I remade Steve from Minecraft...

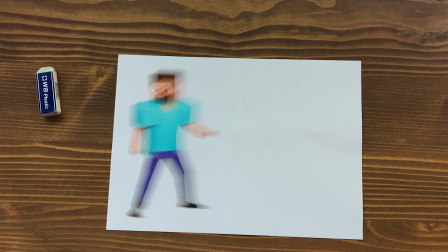Hi, my name is Harry. I like making silly 3D models. This time I'm making Minecraft Steve into a real life model in a cave system mining diamonds.
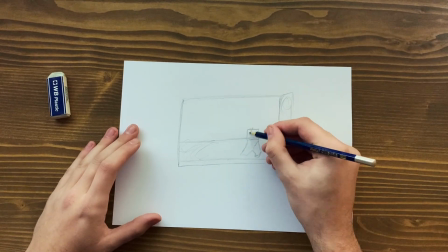I started off with a sketch but I'm no good at drawing so I'd scrap that. Maybe this will do actually, we'll work with this.
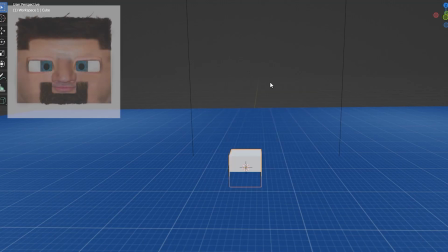I had all the references I needed and all I had to do was make Steve into a human form but him having a cube face.
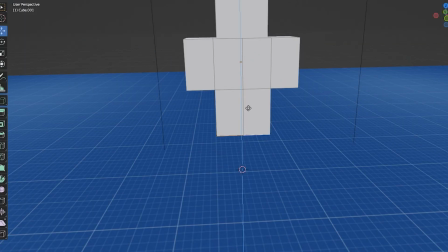To make this start I added a cube and I started blocking out the whole body starting with the head and making the way down to the arms and the body and the legs.
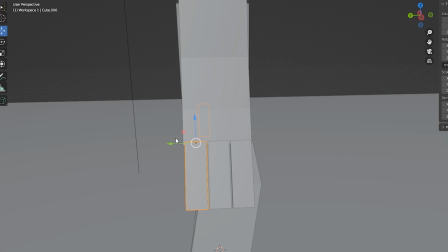I also added blocks for the fingers because this made it a lot easier to do the sculpting later on instead of adding other bits to the model like
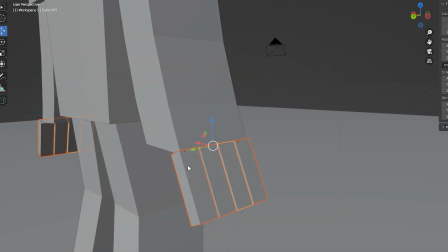sculpting over and over again i just sculpt over the shape that i already have and it makes it a lot easier with the blocking complete
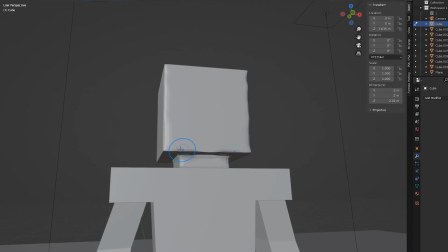it does now have to start on the face of course i don't want the face to be 100 a cube so i started with getting rid of those shapes and
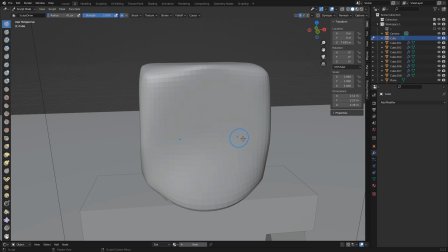those sharp edges and then i started making the face adding some details like the cheek chin and nose made it look more like
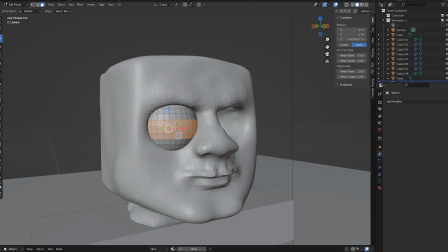a face instead of it being a flat surface i also added some eyelids to get the overall shape of the eye socket and I thought it came out pretty well
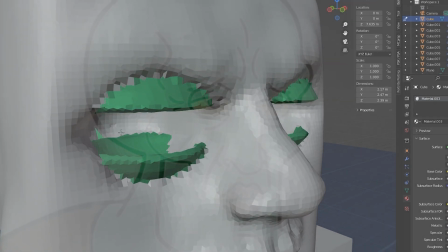as well at the minute Steve is looking more like handsome squidward uh that's not a good thing with those changes to be made
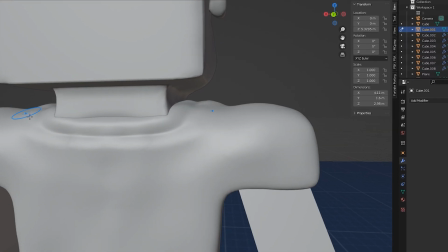later I'm going to start on the shirt by tidying up the model so I don't have any sharp edges I added folds and creases to
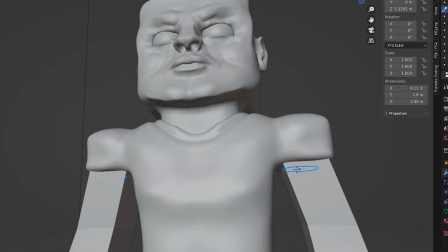the mesh so to make it look more like a shirt to create these effects I used some tools like the crease brush and also the clay brush so
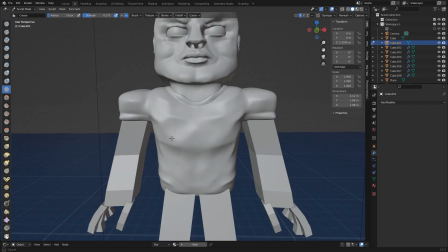this just made that I could have different types of edges and also make more indents into the fabric or whatever surface that you're using.
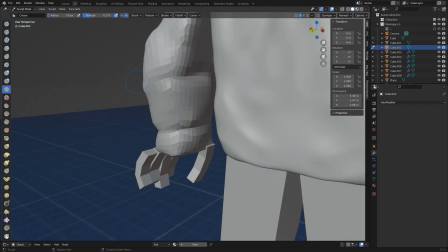With the shirt pretty much complete I had to make some changes to the arms as well. Arms and hands I always struggle with but overall I think the shape of this was actually pretty good.
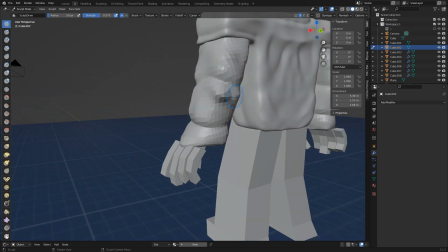It looks like Steve has been hitting the gym recently or if it's been all of that mining he's been doing.
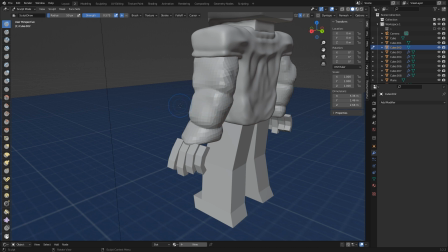Although at the minute it looks a little bit silly but I think later on it will definitely fill out a little bit more as well.
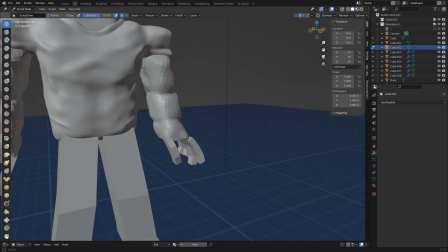I need to add some more details into the muscles and also veins and everything like that.
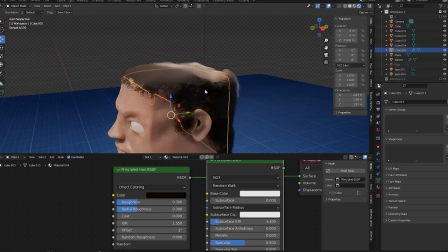At this point I want to add some textures to my model so I wanted to make sure that my work so far isn't pointless.
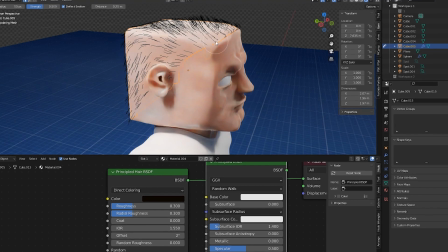By adding the skin texture and also some real hair to the model it really did fill out the overall creepiness and how crazy this actually looks.
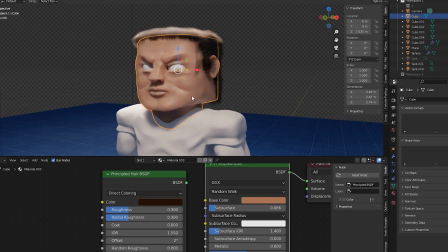I did tell you at the start I make silly models so don't get mad at me if it looks completely different than what you thought.
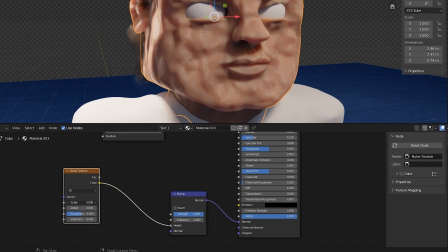For the skin texture I used something very simple and that was a noise texture that I used at high value to make fake indents in the skin.
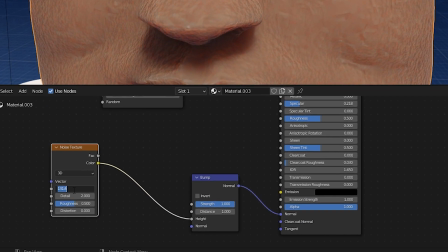This made it a lot easier because we're going into that point where I'm making the armature that is going to be bones
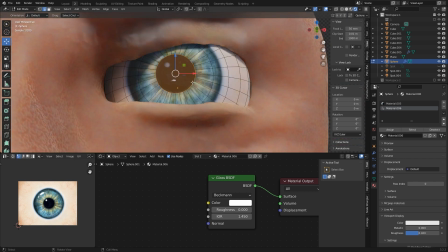so I can actually move the model around and pose it into a pickaxe mining shape later.
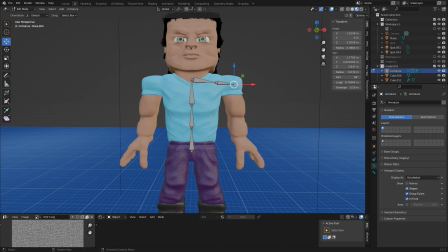While I spent most of my time figuring out how to make this armature work the left side of my brain was actually thinking about making a
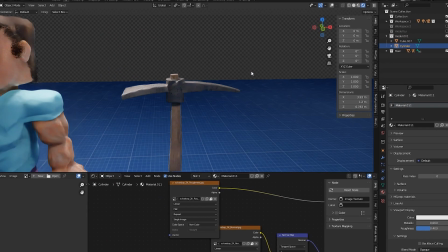pickaxe and with just two simple models and a little bit of sculpting I made this so far and also added some texture to give it some realism.
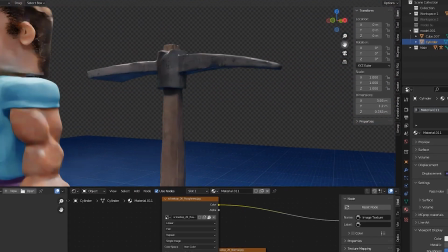At the minute I'm pretty sure this is the realistic thing I've made so far.
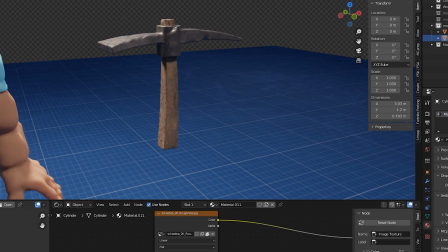As you saw my drawing at the start of the video is going to have steve standing on a platform mining diamonds and i thought that looked pretty good
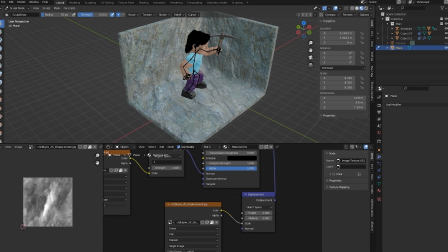so that's what i did i added a platform i'm a little bit of sculpting to the platform i added a texture it gave it a
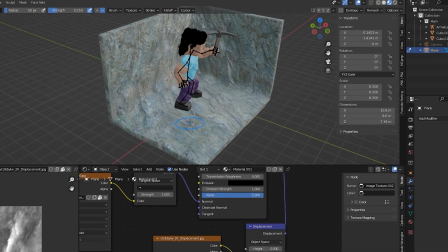displacement and it looked very realistic and i thought this definitely sailed the more realism of this shot i was very happy with this creation
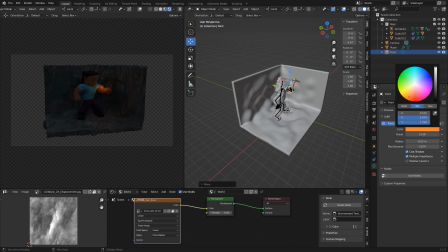because it was probably the easiest thing that i've actually done so far for the final thing i added some lighting to make the scene more exciting and also finish
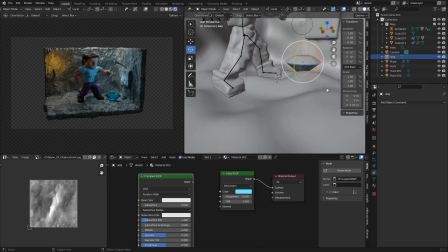up the minor details like the hole in the wall and also diamonds and little small rocks around the place also if you see a bit closely
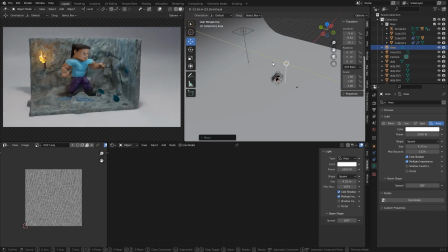there is some water underneath the rocks finally the scene is complete and i think it's a good time to show off the cinematic shots